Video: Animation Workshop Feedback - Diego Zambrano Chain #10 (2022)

all right let's zoom in here and watch the whole thing there is no sound good
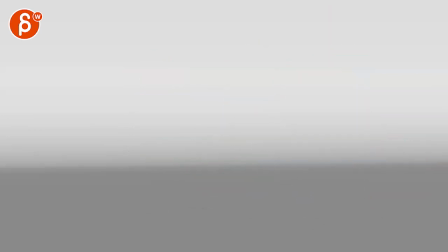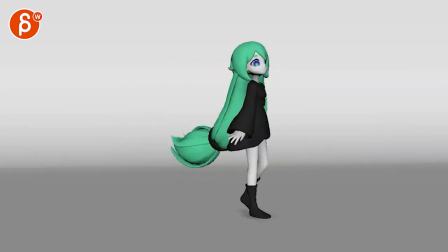to see that one again it's been a while so you're saying here i'm trying to make it look like she sees something tries to play it off and then pulls out the gun all right let me see yes i mean to me it's more like she is she knows
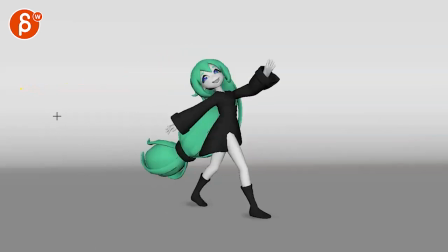what's there and just plays it off as in okay i'm leaving but
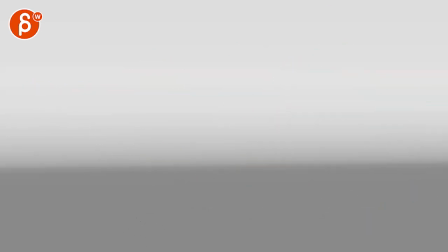i'm not really leaving and then gets shocked that's kind of the impression that i have versus she
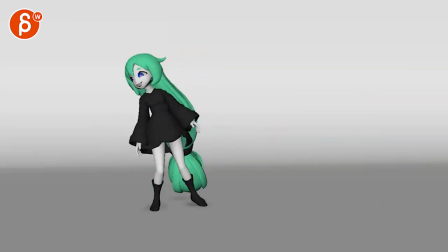is she is moving and then happens to see something so oh oh and i want to go back to this like this to me is an intentional look over so
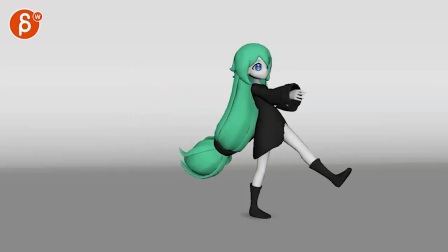i'm not quite sure which in which direction you're you're leaning in two on whatever the english way is there what i would say this feels a little bit like there's a director off screen and clearly off screen they're always off screen where he goes and action and then this
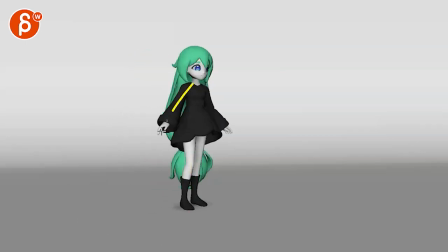happens mainly because it's besides that slight change this feels just a bit mirrored and default and then they start moving
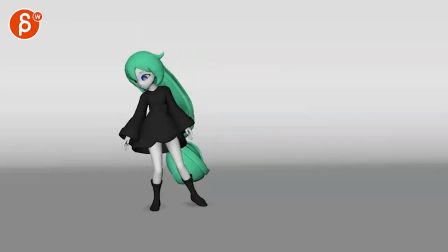as opposed to maybe cutting into something earlier or just having a different pose there's a different action like this subjectively as always the other thing is too is
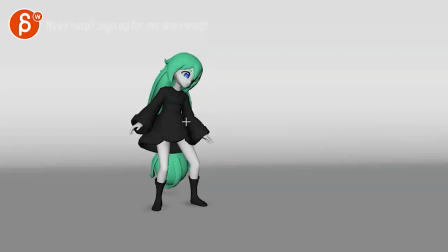when she looks back like this just watch out what her eyes are doing she has a clear look this way like slightly down but then
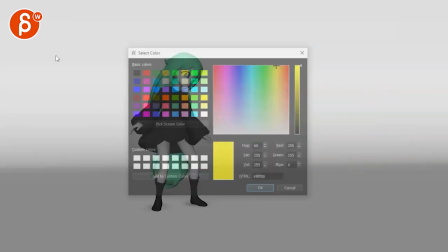as she moves over and I should probably change right
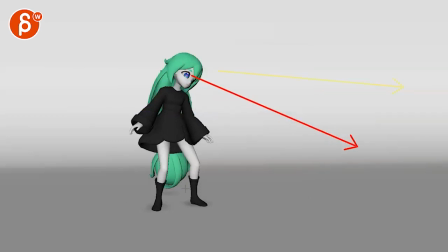when she does this now suddenly she looks down then she
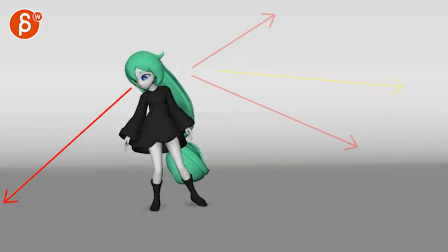has a big look up and then looks really down again and then finally looks there like this this is the first to me intentional look where she's doing something all right I'm deciding where where to look with this intention behind it whereas the beginning again
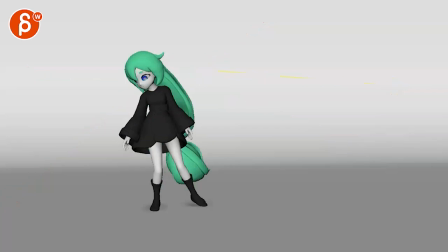as she looks here she's kind of all over the place i'm not sure how how to feel about that she feels more like a lifeless doll and now suddenly she's alive looking again this might be the intention but that's just to me how it reads and
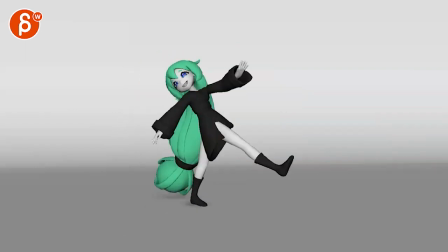then she comes more alive where she has kind of like hey it pretend smile everything's okay clean silhouettes that's all good
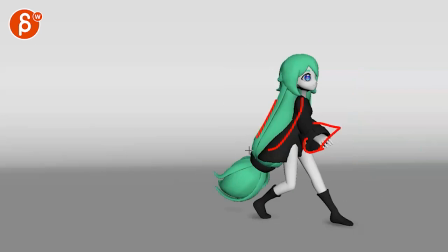bit tricky to read a bunch of stuff you know with big sleeves all that hair in terms of what's going on but there's some good
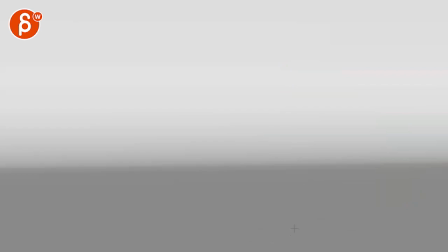in-betweens and breakdowns and like that reads clearly like to me everything is working fine you know you haven't gotten to the hands yet so that just feels all default to me it's the biggest thing it's just the beginning how she looks and what she does it feels almost in a way over
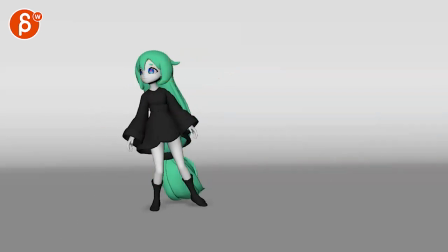animated in terms of that big drag and look down and then up but at the same time not animated enough where she doesn't feel alive because just the eyes are just parented to the head and only here it's almost like you would start here and